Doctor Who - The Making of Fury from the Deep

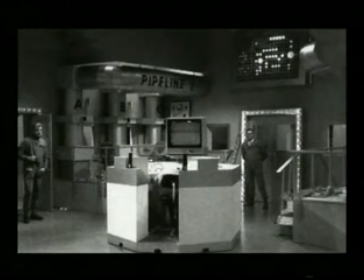(37:04)
With the three days of filming at Ealing completed, the production once again ventured out for a final day's location work on Monday, the 12th of February.
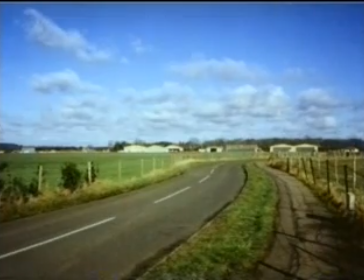(37:14)
The venue this time was Denham Aerodrome in Buckinghamshire, home to Gregory Air Services, who had provided the helicopters used earlier in the month.
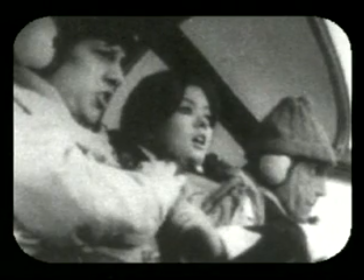(37:23)
The day was spent filming low angle shots of the Doctor, Jamie and Victoria in the helicopter,
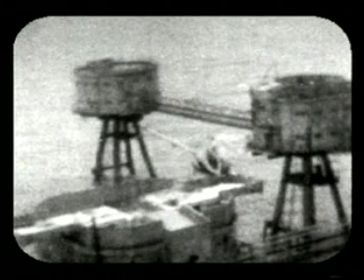(37:29)
which would later be intercut with the long distance shots taken at sea of the aircraft in flight.
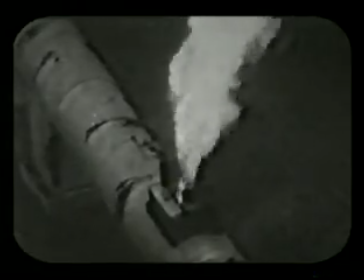(37:35)
Also on this day, insert shots were filmed of the gas being vented and burnt off at the beach pipeline for episode 2.
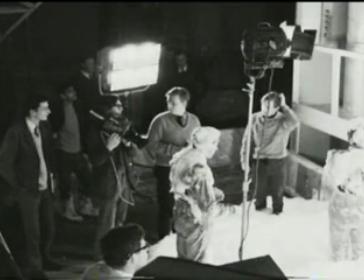(37:44)
The rehearsals for episode 1 were completed over a period of 4 days from Tuesday 20th to Friday 23rd February. It was during these rehearsals that Hugh David took the opportunity to counsel some of his cast on their performances.
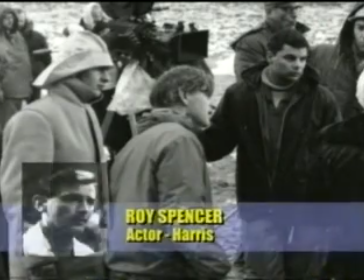(38:00)
Hugh David was just a quiet, luminous presence, I remember. He was very kind to a young actor like myself.
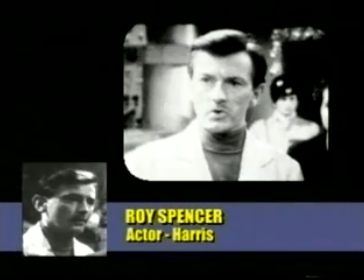(38:10)
At the end of the first week's rehearsal, on the final run, I was told, I think by the producer, not by Hugh David, that I should smile more.
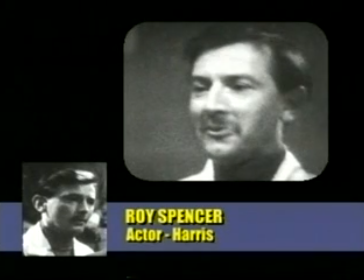(38:19)
It was being rather grim. So I did on the actual shooting day and rather surprised everybody, I think.
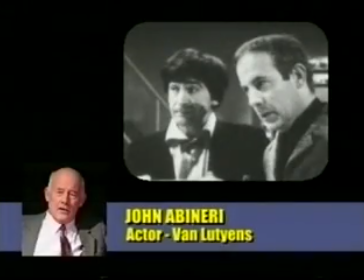(38:26)
I think the name of my character was Lutyens. I mean, I think the worst thing about that thing was my accent, my Dutch accent,
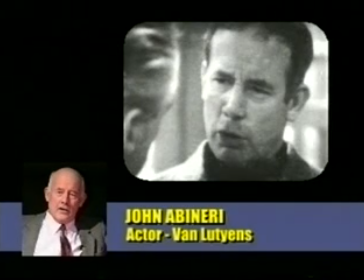(38:34)
which I've mastered now because I've worked so much in Holland, so I'm not bothered about it now.
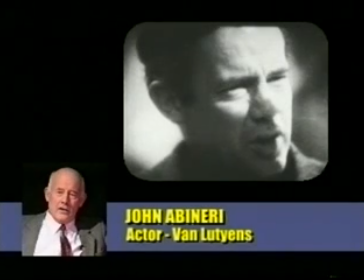(38:39)
But then I seem to remember that Hugh David was a bit plaintive about my accent. and he thought it was a bit too German.
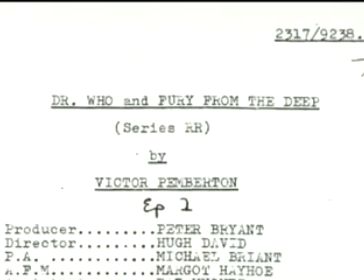(38:47)
The studio scenes for episode one of Fury from the Deep were recorded in Studio D, Lime Grove, on Saturday the 24th of February.
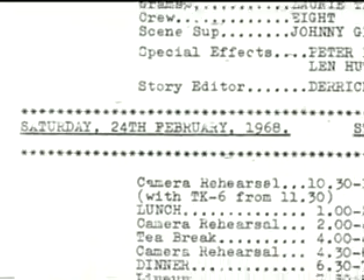(38:56)
Most of the day, from 10.30 in the morning, was taken up with camera rehearsals,
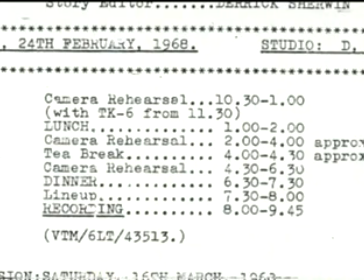(39:01)
whilst the actual recording of the episode was accomplished between 8 o'clock and 9.45 in the evening.
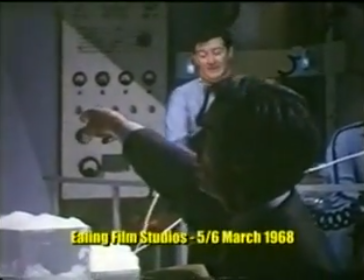(39:08)
Episode two was duly recorded the following Saturday, and then on Tuesday the 5th and Wednesday the 6th of March,
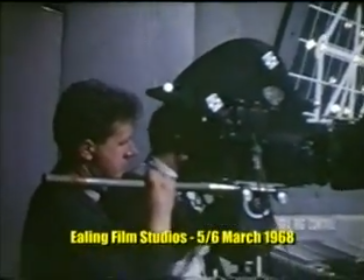(39:14)
filming resumed at Ealing Studios using the large refinery control room set which would
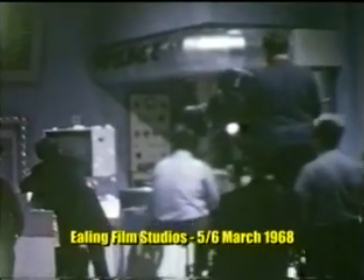(39:20)
see the final onslaught of foam and seaweed in the last episode a scene that would have to be accomplished in
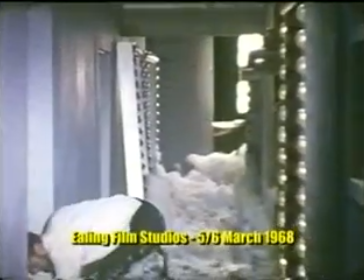(39:26)
one take due to its complexity
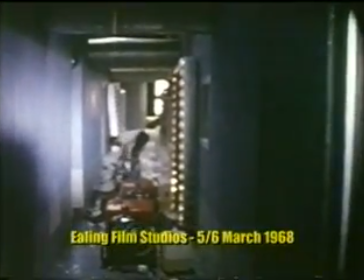(39:29)
and the denouement of the whole thing as I remember it was that we had perspex type cylinders
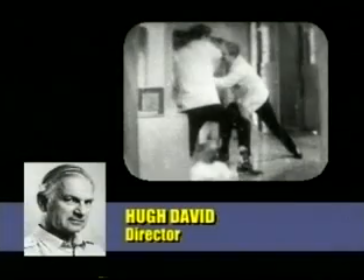(39:36)
coming up in where the scientists,
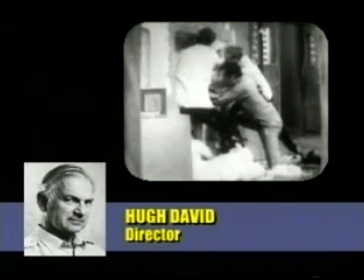(39:39)
the white-coated boppins could see the gas and monitor everything and the seaweed figures were going to come in there and sort of bang.
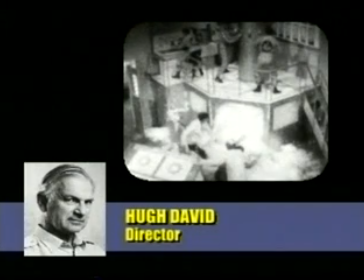(39:47)
Eventually they'd break through and the phone would come. So what we did was to get a number of phone machines and set them up and this marvellous set with different levels.
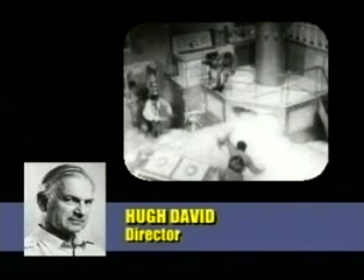(39:55)
I think I got four film cameras and we couldn't rehearse it, you see. We only did once.
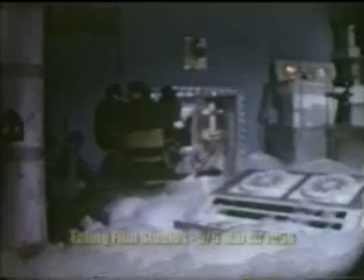(40:01)
So I said to all the extras who were sitting around, right, all that's going to happen now is that we're going to fill this place with phone.
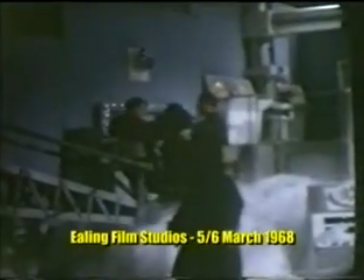(40:08)
Don't worry about the phone, you can read it. But what you have to do is to get out of this building and the way out is not to where the cameras are Because there's meant
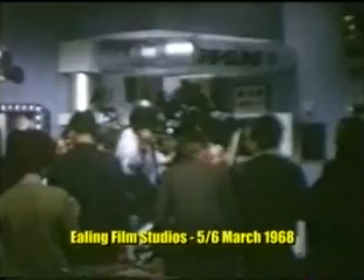(40:17)
to be a wall where we are so just have a look around now and see where the exits are Except that don't go for the nearest exit
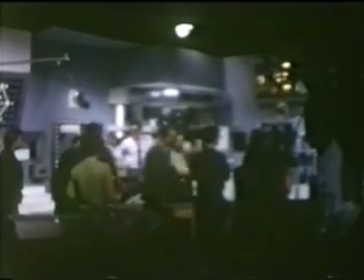(40:24)
otherwise you're all just a bit too quickly So you make your way to that exit you make a way to that exit and then you're all
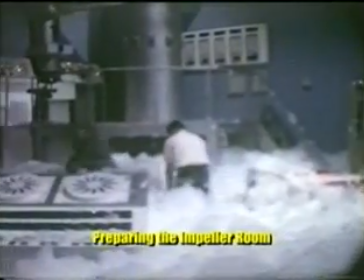(40:29)
cross in the middle and there'll be confusion Leave it as long as you think you dare before you start running.
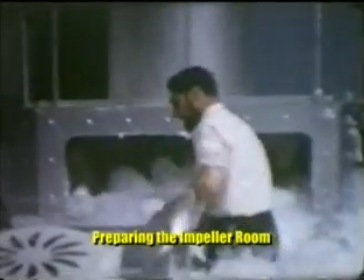(40:35)
I didn't know what was going to happen So they started these things up.
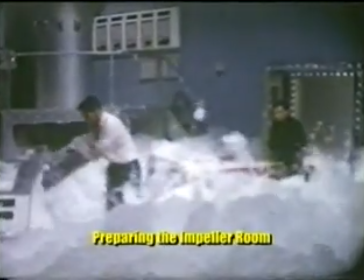(40:39)
Technically the film had to fill all the back area, you know, under the rostra and so on.
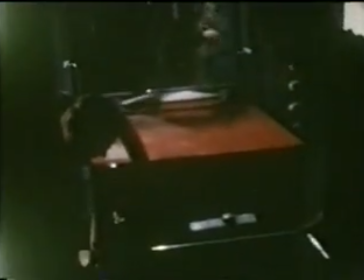(40:47)
And they went on for some time. I thought, I don't know, it was probably about 30 seconds and nothing happened.
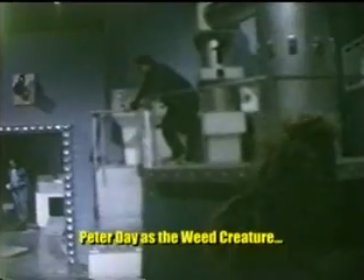(40:55)
The guy just looking around and I said, keep acting, you know, don't look at me, just keep acting, it's going to happen in a moment.
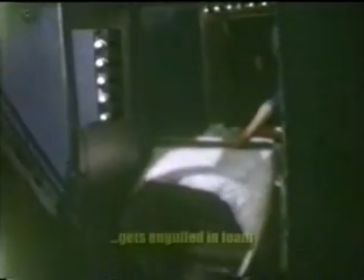(41:00)
For God's sake, we're only at this one go, so we all kept there like this, and suddenly some phone pushed a door open.
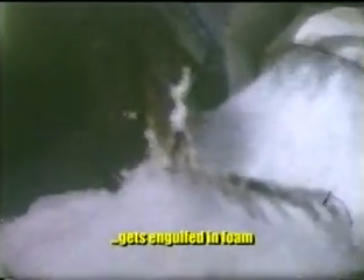(41:07)
They did what I asked them to do, they didn't get up too quickly, or they got up and they didn't run out.